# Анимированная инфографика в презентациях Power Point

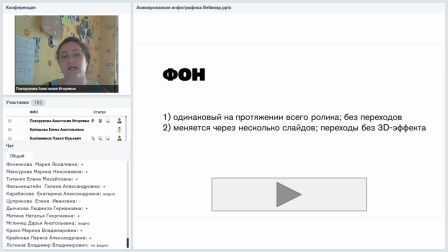1469s
Слайдов, выбираем простые переходы и стараемся использовать одни и те же переходы между частями нашего ролика. Ну и, наконец, третий вариант, он более сложный, но смотрится, наверное, эффектнее всего.
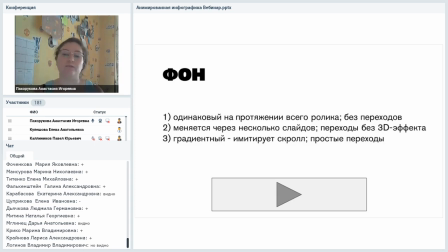1486s
Он больше всего похож на ту анимацию, которую мы видим обычно в социальных сетях. Мы используем градиентный фон и простые переходы. В сочетании они имитируют скролл, пролистывание страницы. Можно настроить пролистывание как сверху вниз, так и слева направо.
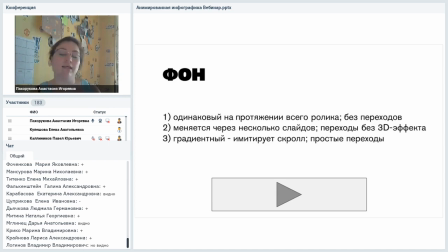1506s
При правильной настроенной анимации это выглядит достаточно серьезно.
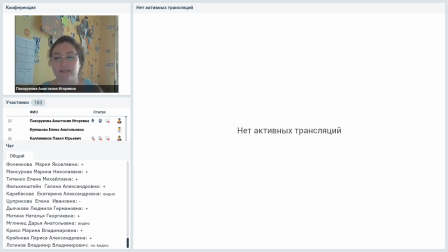1512s
Итак, я снова запускаю трансляцию и показываю вам очередной пример.
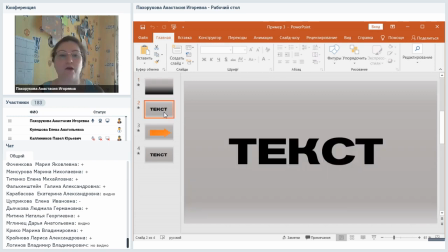1519s
Так, я подожду. Я поняла, что трансляция подгружается не сразу. Здесь у меня тоже презентация в 3 слайда, как и остальные, вы сможете ее скачать и разобрать уже дома по частям.
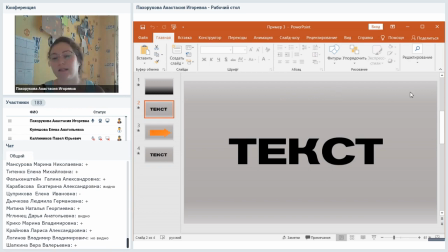1534s
Фон на слайдах настроен, посмотрите, в виде градиента от светло-серого по краям до темно-серого посередине. Он одинаковый на всех слайдах, за исключением первого.
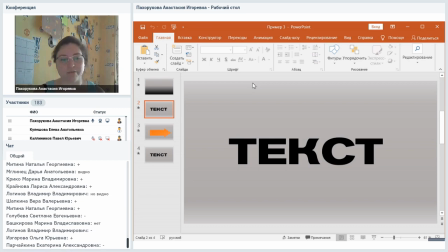1549s
Так, все-таки нет. Так, да или нет? Давайте я перезагружу еще раз, хорошо.
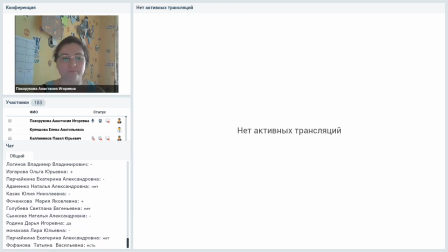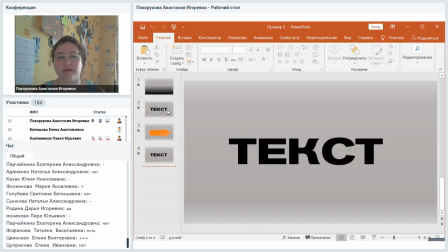1564s
Так. Не переживайте, больше трансляций не будет, только 3 примера. Так. Сейчас градиентный фон.
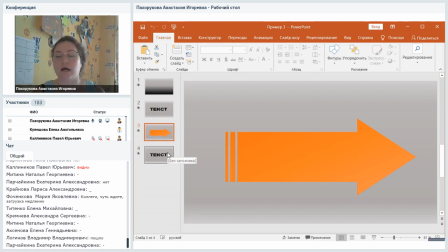1582s
Светло-серый по краям, более темный по центру. Я опытным путем выяснила, что лучше всего ставить разницу в 1 тон.
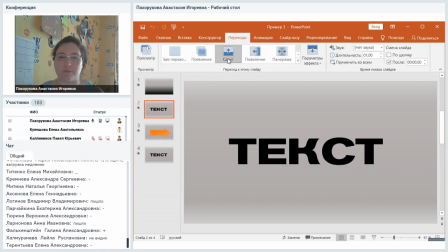1590s
В 2 тона это слишком сильно, слишком заметно. Переходы стоят сдвигом.
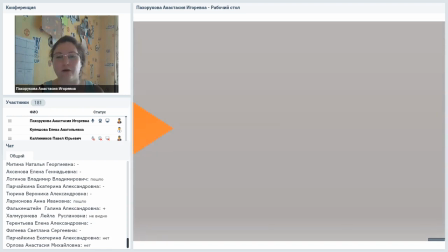1600s
И при анимации это дает вот такой эффект. Пошел первый слайд, переключение на второй.
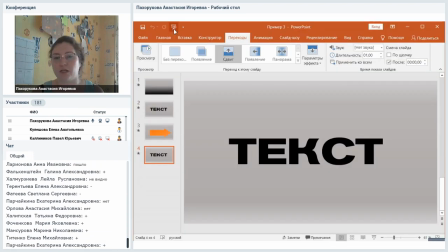1608s
Переключение на третий. Как вы видите, создается впечатление, что экран просто-напросто пролистывается сверху вниз или снизу вверх. Если правильно настроить и согласовать с анимацией объектов, да, конечно, сейчас включу еще раз.
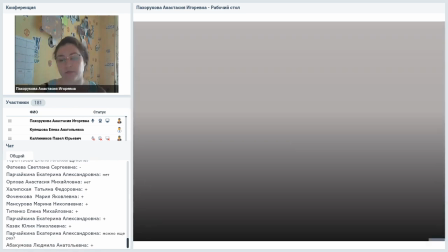1625s
Если согласовать с анимацией объектов, это будет смотреться очень эффектно.
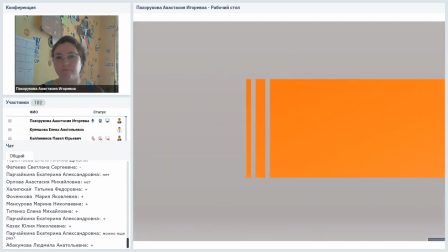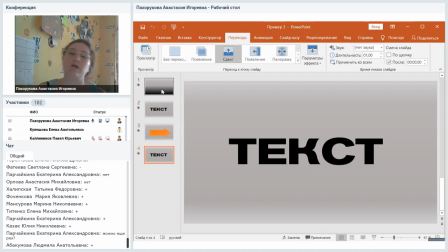1636s
Собственно, зачем я добавила еще один лишний слайд в начале?
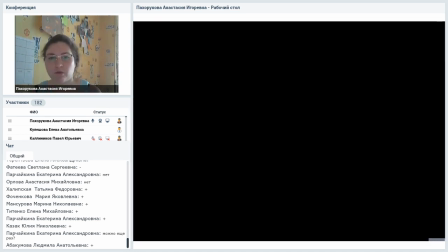1641s
Сейчас я его уберу и запущу ролик еще раз.
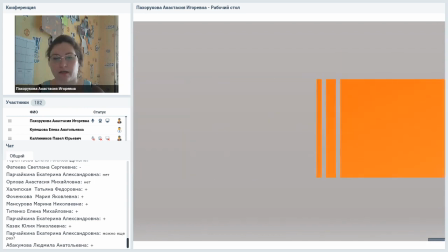1646s
Как видите, он начинается с черного экрана, и потом уже идет вся остальная анимация.
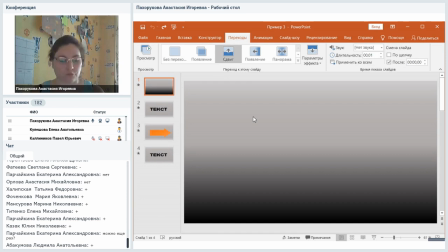1652s
Чтобы не было вот этой вот черноты в начале ролика, я поставила дополнительный слайд, у которого выставила минимальную
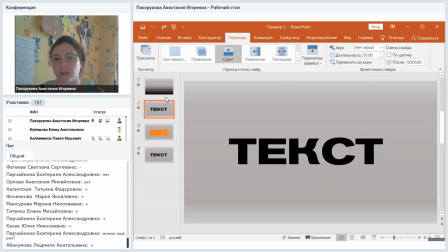1663s
длительность, и добавила на него градиент как раз от черного до того серого, который использован на остальных слайдах.
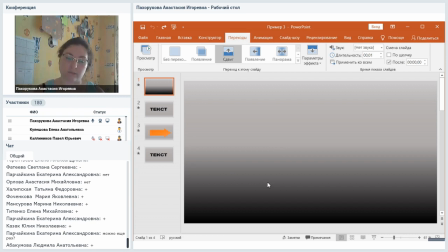1671s
Вот этот вот дополнительный, как раз дополнительный слайд и помогает избежать черноты в начале. Наш ролик начинается с появления, с эффекта, который называется, например, fade, появление из темноты.
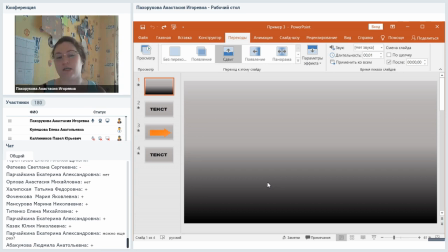1686s
И это смотрится намного лучше, чем чисто черный экран, на которой начинается сразу идти презентация.
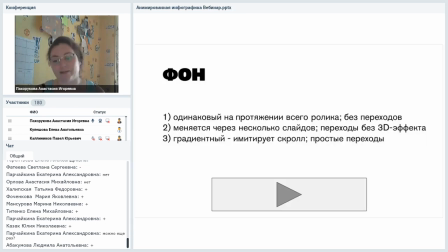1693s
Тоже такая маленькая хитрость, для которой потребовалось не один десяток экспериментов. Итак, я назвала вам
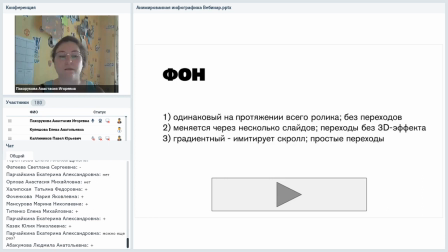1707s
три способа, которыми вы можете создать хороший, грамотный фон.